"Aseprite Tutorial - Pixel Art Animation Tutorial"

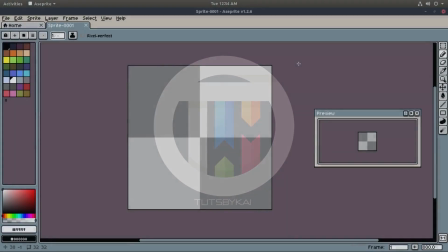I got a lot of questions about Aseprite recently, and that was because we did a couple tutorials back in the day, a while ago now.
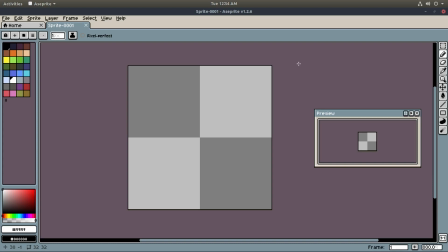So today we're going to be delving a little bit more into Aseprite, and I figured the best way to do this is with the bouncing ball tutorial you see all over the place. Hey guys, welcome back to TutsByKai, I'm Kai, and today we are back in Aseprite once again. I got my tablet out right now, and my mic is off on the side, so it's kind of weird right now.
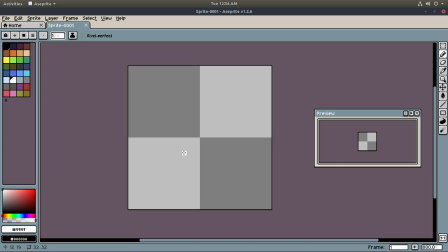So excuse my fumbliness. We're going to get started with the bouncing ball tutorial that you see all over the place.
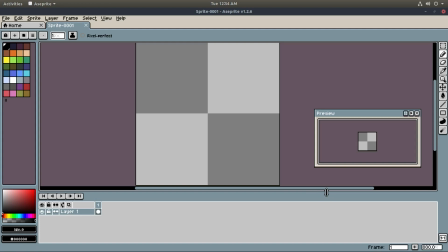It's usually the thing that animators start off doing. It's kind of like if you're a programmer, it's kind of like Hello World.
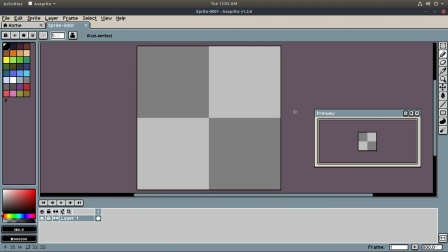It's really overdone, but I love doing the bouncing ball animation, so we're going to do that today. So I have my preview and my timeline and everything set up over here. What I'm going to do is I'm going to draw a base circle here, and we're going to be using... Let's use the circle tool to start out here.
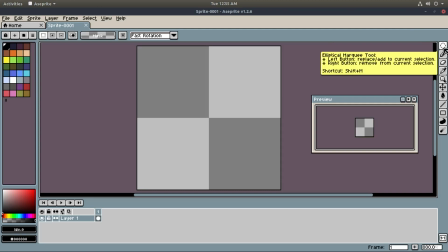So we're going to use a circle tool to start off, and instead of doing the straight up and down kind of animation, we're not going to do that.
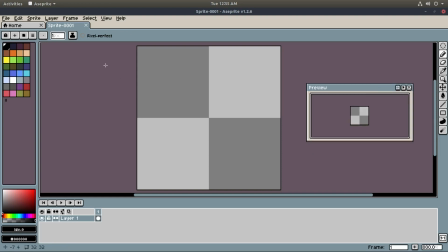Yeah, I changed my mind. We're not going to use that circle tool, because that's what you see all the time. So I'm going to do a ball coming in from the side here, coming in from the side, bouncing up, and then going out like that. That's what I want to do, since everyone always does the up and down motion. So I have my preview here. I'm going to hit play on that, so we have that going. I'm going to add in another frame here, and on frame 2,
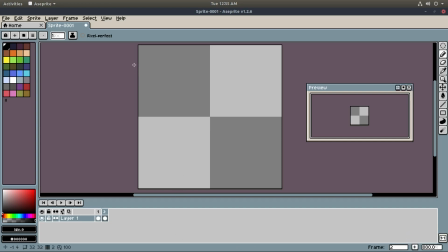we're going to have this ball kind of come in. So this is going to be very rough initially, so I'm going to just draw something like that. Really, really weird. Right, I'm going to turn on as well. Actually, I'm going to duplicate a bunch of layers of frames first. So I'm going to 1, 2, 3, 4, 5, 6, 7, 8, 9, 10. Let's do 10.
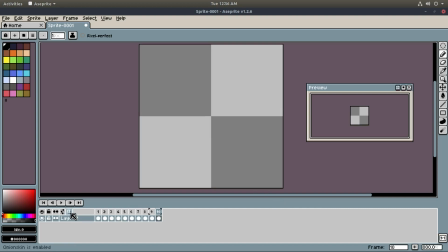Let's just do 10. All right. I'm going to turn on onion skin right there, too, with this little button right there. So on the first frame, we're going to leave that one alone, and on the second frame, I'm going to add in that piece that we just had right there. And I want this to be going kind of fast, so I'm going to kind of make it kind of really, really long like that.
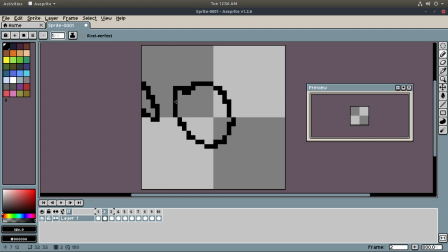That indicates motion, because if the thicker something is, this looks like it's going a bit slower. But this, it's like, woo, going really fast, you know. If you look at like an arrow or something, like a bow and arrow, if you see an arrow never... ever looks like it's not in motion when it's being shot.
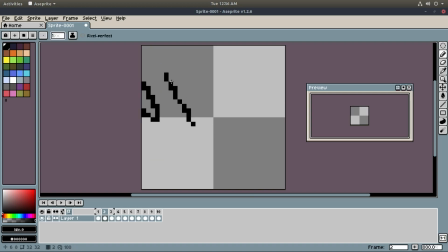It doesn't slow down enough. And when it does, you see that animation where the arrow goes up, it kind of arcs a little bit, gets a bit slower, and there's more frames in there, and then it goes down and it shoots right back on down. So that's what we're going to have today. It's going to bounce off of the floor here. So on the third layer, I'm going to go off of that second layer, and we're going to go something like that.
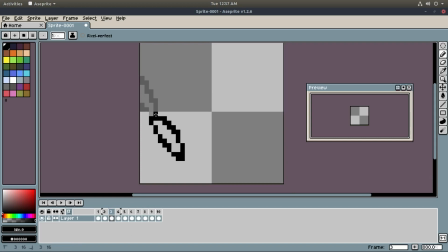And I want to try and maintain the width of the ball as well. That's a very rough right now, like I'm saying. I'm going to erase a little bit of this, by the way, as well. So I'm going to turn down my pixel size from 8 to 1. Erase that piece right there. B to go back to brush mode. On frame 4, we'll do the same thing.
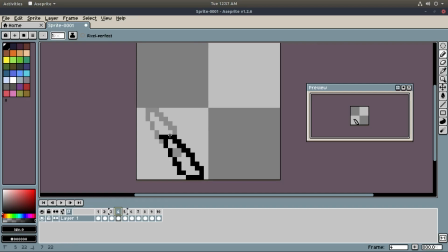We'll follow it all the way through. And this one is going to actually make contact. So I want that to be a little bit thicker now. Erase that piece right there as well. And on frame 5, we're going to have it kind of splat. It's going to kind of splat on the ground here. So we're going to go something like that, just like an arc, right?
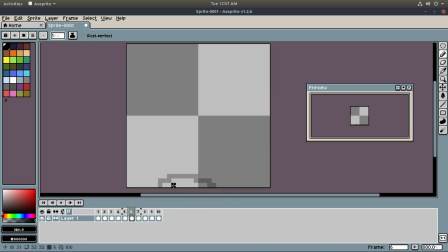And then on frame 6, we'll have it pop back up. But I kind of want it to stick a little bit on the ground. So we're going to go like something like that. Like it's kind of wanting to poof up a little bit right there. On frame 7, we'll make it actually lift off of the ground here.
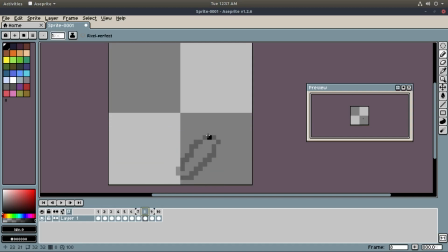Something like that. Frame 8, we will have it go almost out. I want to maintain that size, like I said. That's pretty good. 9, we'll go almost all the way out.
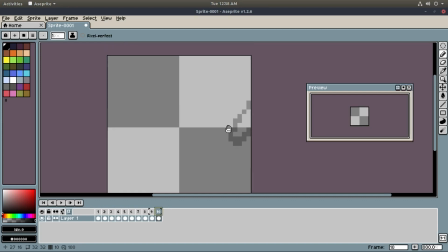And frame 10 will be blank, indicating that it has now moved off of the frame.
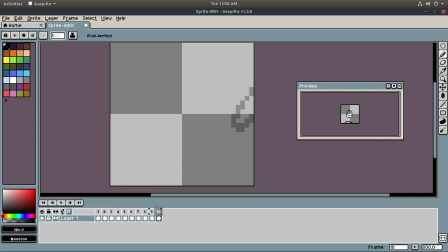If we look at our animation over here on the right-hand side of the screen, if I zoom in, actually, if I don't zoom in, I just play it from over here, turn onion skin off. If I play our animation now, you should be able to see that we have a really cool bouncing ball animation, but this can be cleaned up a little bit.
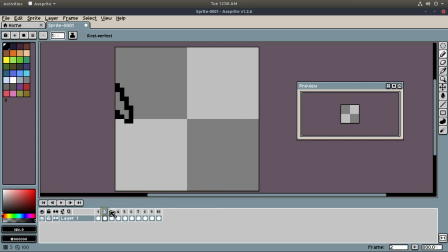So what I'm going to do is I'm going to go through, I'm going to delete a couple of these, erase a couple of these edges we don't need, like these double edges here. I don't like the way that looks. So we're going to get rid of a couple of those. I'm going to leave that one, though. And I want to expand this just a bit, like that.
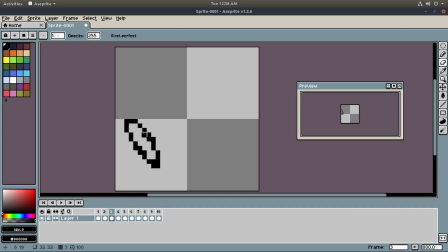This is kind of like the fine-tuning process. So I'm going to erase some of these pixels that we don't need in there. Maybe like a couple of those. The same thing on frame 4 here. Erase a couple of these frames we don't need.
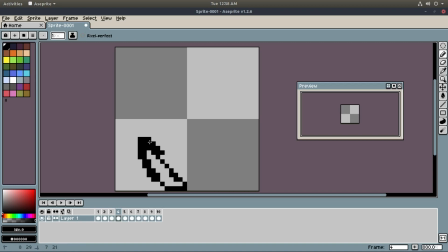If you want to leave some of these, like if I were to add in another layer of the pixels like that, that kind of indicates more thick edge. So I might do something like this over here. To try and give that more of a thick kind of, oh, hey, it's actually touching the ground there.
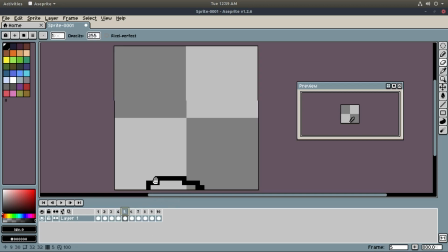So I want to get rid of that piece right there, those two. And on 5, we'll do the same thing. I want this to be kind of thick, so we'll thicken up these edges here. Kind of have it really accentuate the splat, but still maintain like a round character, I suppose. On frame 6, we'll do the same thing. That doesn't need that much, actually. Just get rid of those pieces.
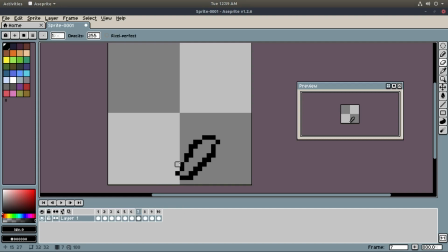Maybe that one. Leave that one. Yeah, there we go. And this is, like I said, this is very, it's kind of tedious, especially the longer your animation is. But fortunately, our animation is only 10 frames, and it repeats very nicely.
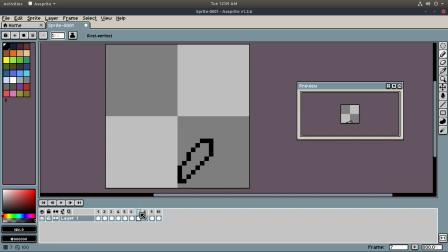Since it's a bouncing ball, it can just come in the screen and go out of the screen. But frame 8 here with the same thing with the cleanup process. And I kind of want to accentuate its picking up speed here. So I'll add in a couple of pixels around this area. Maybe not that much right there. Something like that.
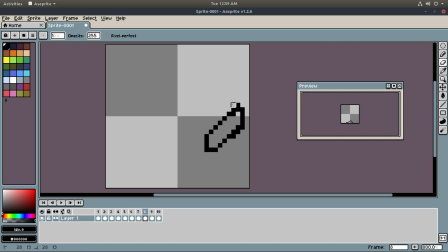Maybe not. And maybe we'll just leave it the way it was. Yeah. All right. Maybe that piece right there. Yeah. All right. So on frame 9, which is the final frame, I get rid of those two pieces and that and that. And it looks like we are good to go. There's some weird stuff going on at this end frame right there.
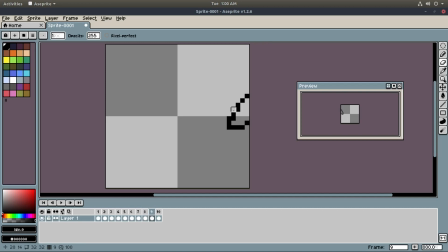That's changing a bit too much. I want it to kind of maintain the shape it was in the last frame. Just up a bit more. I think it looks pretty good. I think our animation is now too slow, though.
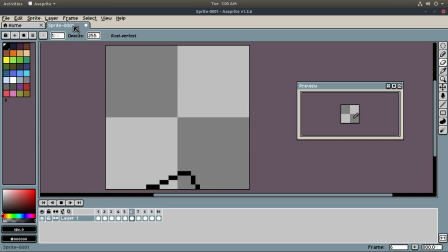It's a bit too slow. So it could be a bit faster. And the way we can fix this is go up to frame. And change the constant frame rate to... the duration, this is the duration of milliseconds. So there's as many milliseconds within the animation.
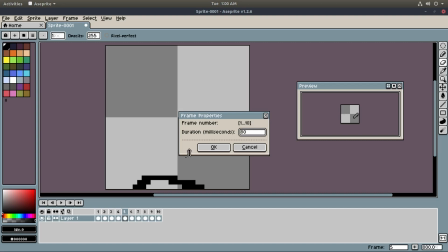So the lower we go, I think it's the lower we go, the slower the animation plays, correct?
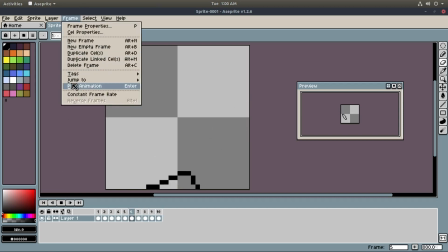Or maybe it's the faster. Yeah, it's backwards. The lower the milliseconds, the faster the animation is.
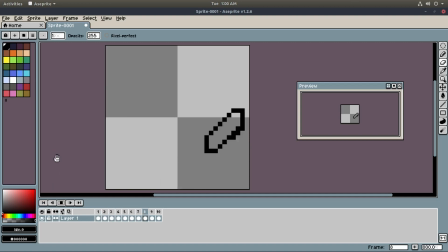So if I go like 60 milliseconds, it should be much faster. No, it's a bit too fast, unless it's like a sky ball. I don't know. But we'll go somewhere in between. We'll go like 75, I guess, right? And that should be pretty good. Yeah, I kind of like the way that it is. All right, so that looks pretty good. And I want to add some color through here.
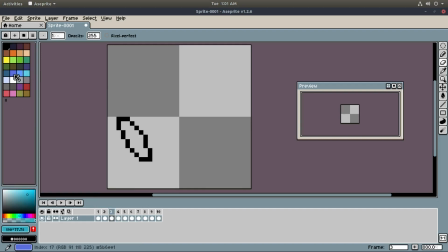Since this is a pretty quick tutorial, I want to add in some color. We've been having a lot of quick tutorials lately. So I'm going to add in a nice, we'll go with a red ball. Why not? It's so overdone. But I'll do it anyway because we've been having a lot of blue thumbnails lately. So I'm going to hit G on my keyboard to bucket fill all of these.
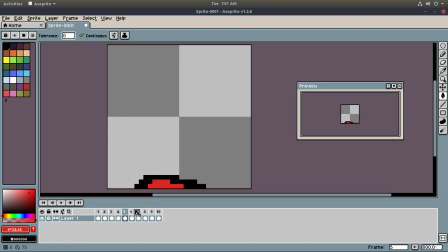And since it's a ball... then all of our pixels are filled, so we don't have to worry about any gaps inside, right? So we can just go ahead and color all those in. I want to do some quick shading as well. So I'll select like this dark purple color right here.
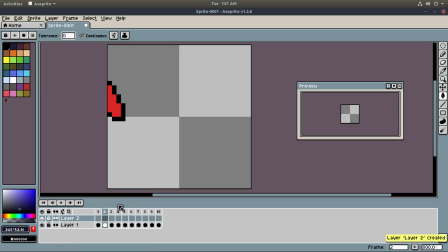And we'll add in a new layer, and I'll right-click and add a new layer there. And over top of each one of these, I'm going to put some shading on the... Ooh, I'm still on bucket fill. With B, I'm going to... I'm gonna color in just the bottom pieces of the ball here,
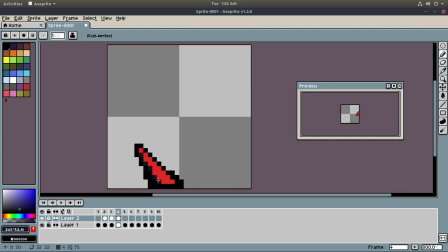kind of try and give it a round-ish kind of look, I suppose, maybe something like that, maybe, and accentuate those shadowy places like I had mentioned before.
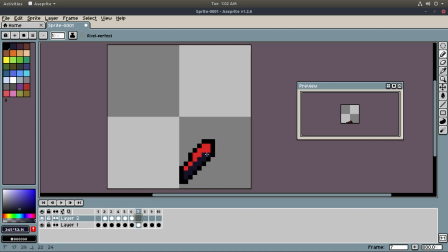Go through and kind of try and hit all the bases there. And then once we're done with the shadow, this is like, of course, this is way too dark. So I'm going to go ahead and get rid of those pieces right there. I'm going to go ahead and we're going to do some cool overlay techniques with this.
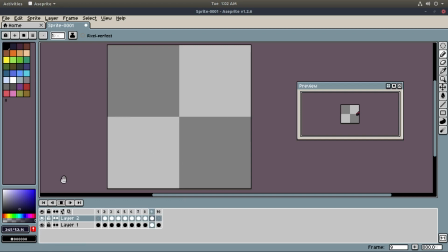So now that that's all done, we have our animation with the shading, but that's too much shading. So it looks like it's different colors now. So I'm going to go ahead and change this layer.